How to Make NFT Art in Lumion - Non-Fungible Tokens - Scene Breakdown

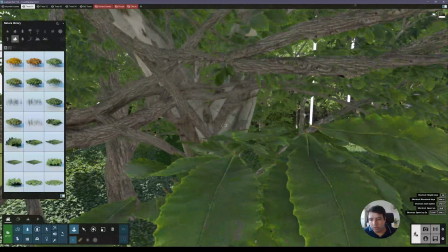And when you look at the distance, this is very good to cover that horizon line.
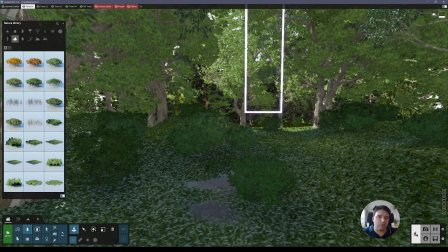So you don't want to show the horizon line, because that's usually what can tell immediately that is a 3D render.
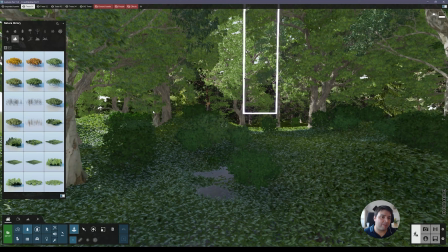When you have that never-ending grass, so pay attention to that. Now let's unhide ground assets.
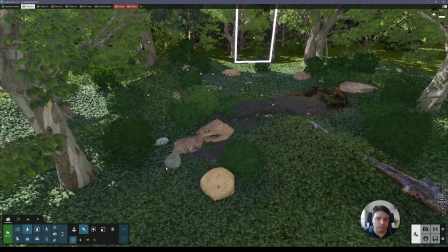So this one, I use, this is a dark scene and you cannot see a lot of the details. I use a lot of the rocks that are already included in the Lumion library, even though if you wanted to a more lit scene where you see very close these assets,
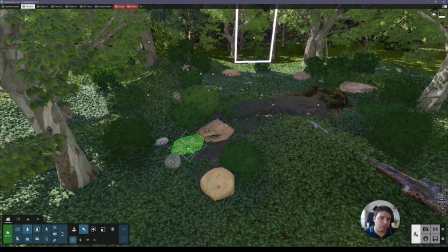I wouldn't recommend using these ones because they are not with the highest resolution and with the highest resolution textures as well.
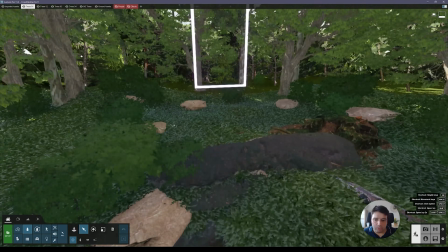But I also add here
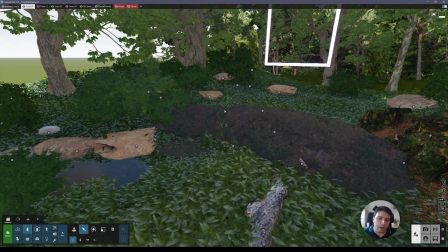for this slope where I want the person to be, I added here a megascan asset as well, and here as well.
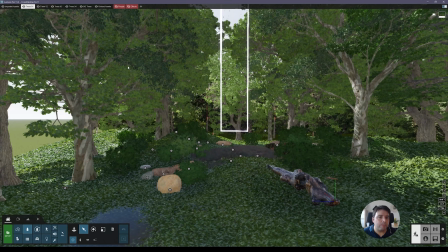I added as well some of these tree trunks here on the floor. So I just scattered a little bit of these assets through the scene.
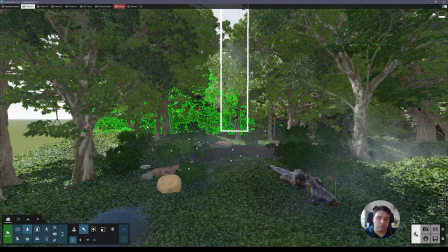Let me unhide this one first, it's effects. So this effects, it's basically fog and smoke.
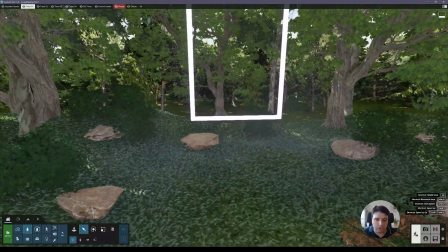So I put here fog on the floor, and here I put some leaves as well.
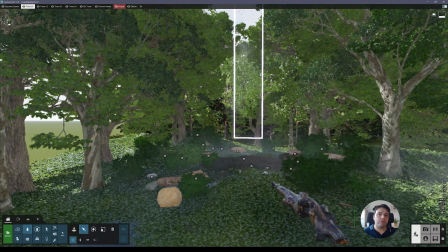These leaves are just changed color to so these leaves doesn't interact so much with the overall color of the scene. So I just desaturated the color of the leaves. Actually, we can have a look at them.
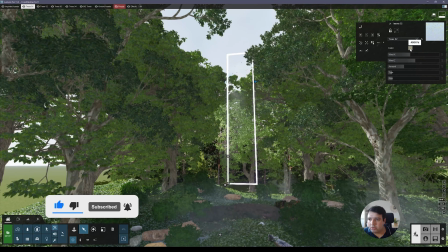If you go here to the effects and click here. So you see that the color is a very desaturated brownish color. And then I can adjust the wind and the wind Z and wind X. And here I have the smoke,
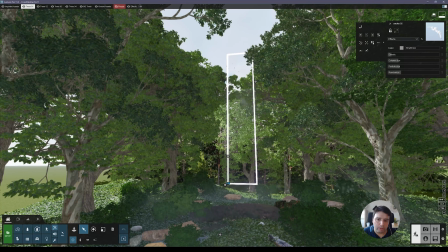as well, so smoke is just coming through this area here. And lastly,
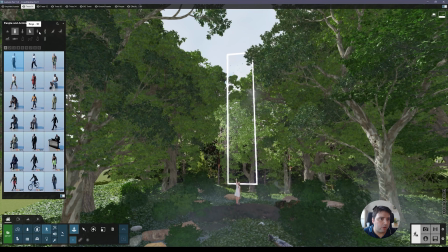I had one of these people and animals that we have here on this category, and then we have people 3D static.
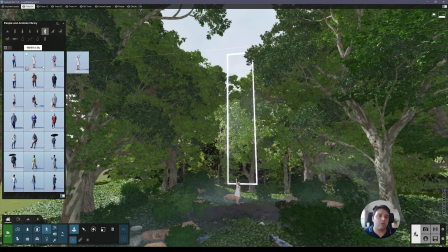So these are the new ones that came with the Lumion 11, and these ones are with a higher quality than the other ones, so that's why I use these ones.
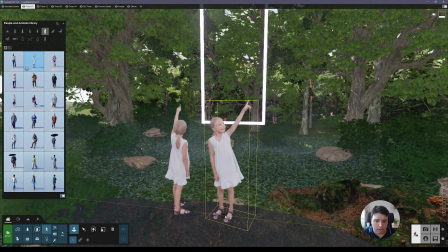And I use this one, okay, and just rotated it like this.
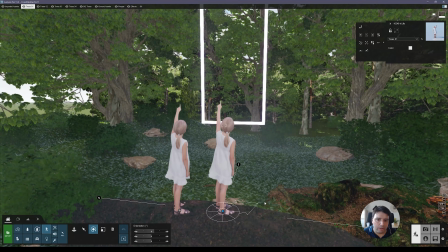So I figured for this scene, this one actually looks pretty cool.
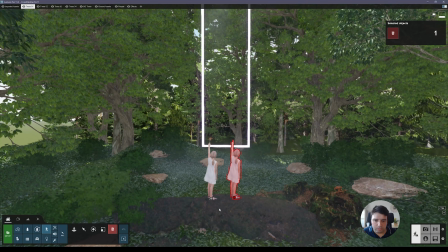So erase this one,
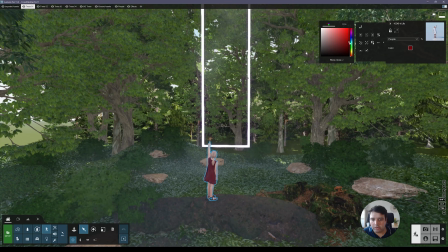and you can always change the color if you want of the dress, but I think that for this scene, again, the white, it's nice here.
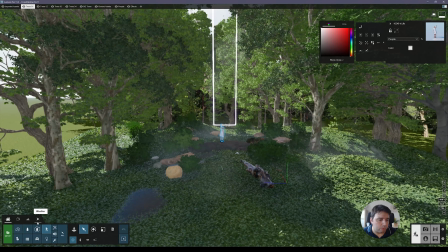Okay, and now let's go over to the lighting. So first we need to decrease the sun height.
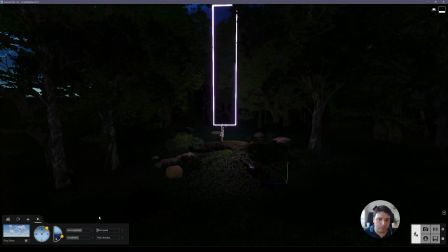So let's place this into a dark scene now, to a nighttime, I mean.
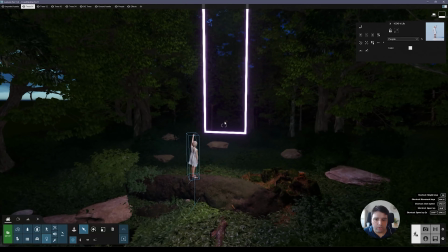And let's go over to lights. And I have a couple of lights here. So the main light here is probably this one.
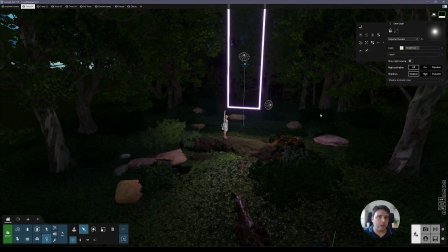It's an Omni light. And actually, when I first made this scene, I was with Lumion 11. Omni lights didn't add shadows, but now they do cast shadows. But still, I'm gonna leave it at medium, the shadows, because I'm very far away, so I think I'll not need such high resolution shadows.
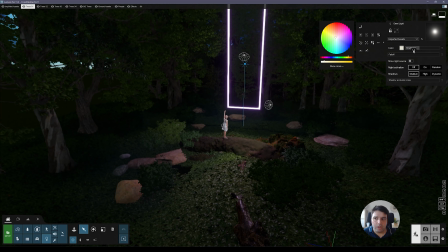And as you can see, I have the default color, and I have a brightness about almost at the middle, the brightness.
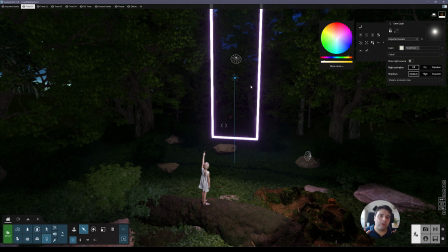And that's pretty much it. This one is more to give a little bit of light of all of this structure here.
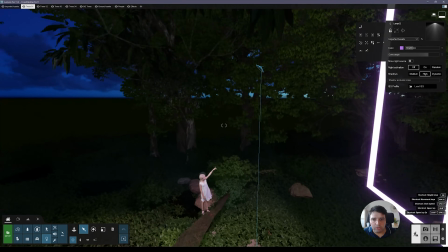Then I have here another one that is just pointing from this top here to the girl here.
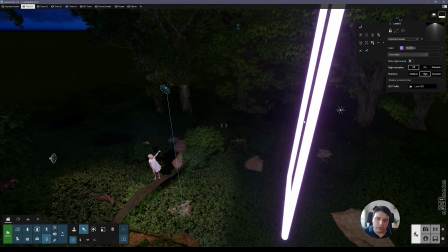And this one is basically to simulate all the light that comes from this structure to here.
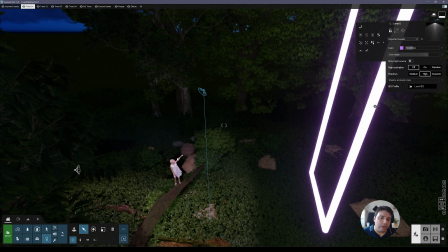And why I place it here and not here inside this structure, because I want to just focus the light on this area and not the whole scene. So sometimes you have to do a little bit of these tricks with lighting that it's not actually realistic, but at the same time, it makes it feel more realistic. So you have to do some light tricks.